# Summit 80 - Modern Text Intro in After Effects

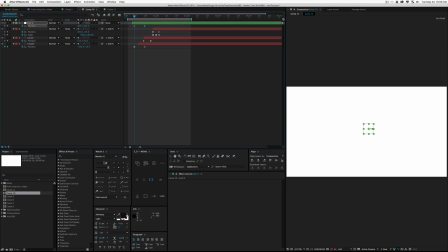[8:17]
So we're going to have a very subtle amount of movement and maybe a little bit of easing to our whole group of text and stuff, just when it's starting, that might help pull it together. So this actually looks terrible, because now we have our text going down and our null going over, so we're getting this diagonal movement. So why don't we tweak this and change our couple words?
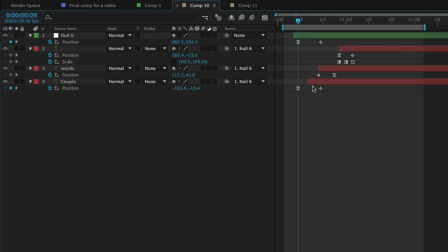[8:36]
Just copy this and copy this keyframe and paste it, so we kind of are resetting.
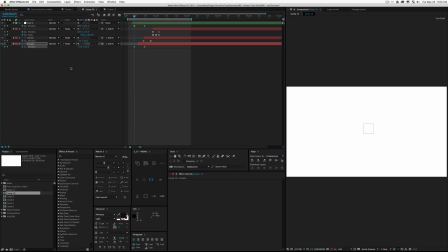[8:41]
And I'm going to actually just pull this over to the left, so maybe we won't go down. And there we go. So now we have our animation. And when I go back into, I should add easing on that again.
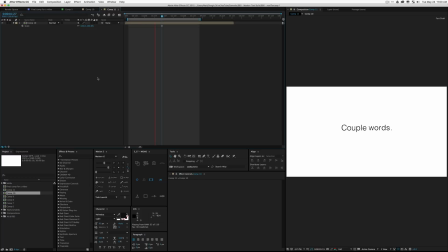[8:53]
Just like this, and then we go back into our composition. You can start to see that, you know, I think we did a pretty good job kind of cleaning up our animation and reviewing it,
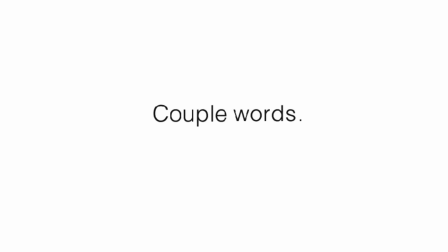[9:02]
and just by tweaking it and making it look a little bit better altogether. So anyway, this was Matt from Mount Mograph.
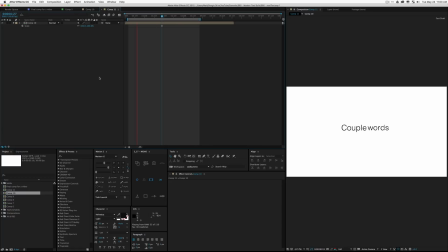[9:07]
This was the modern text build and a couple little tricks to kind of critique your work and give yourself your own opinion, as dumb as that sounds. But thanks for checking out the video, and I hope you had fun. I'll catch you later. Peace.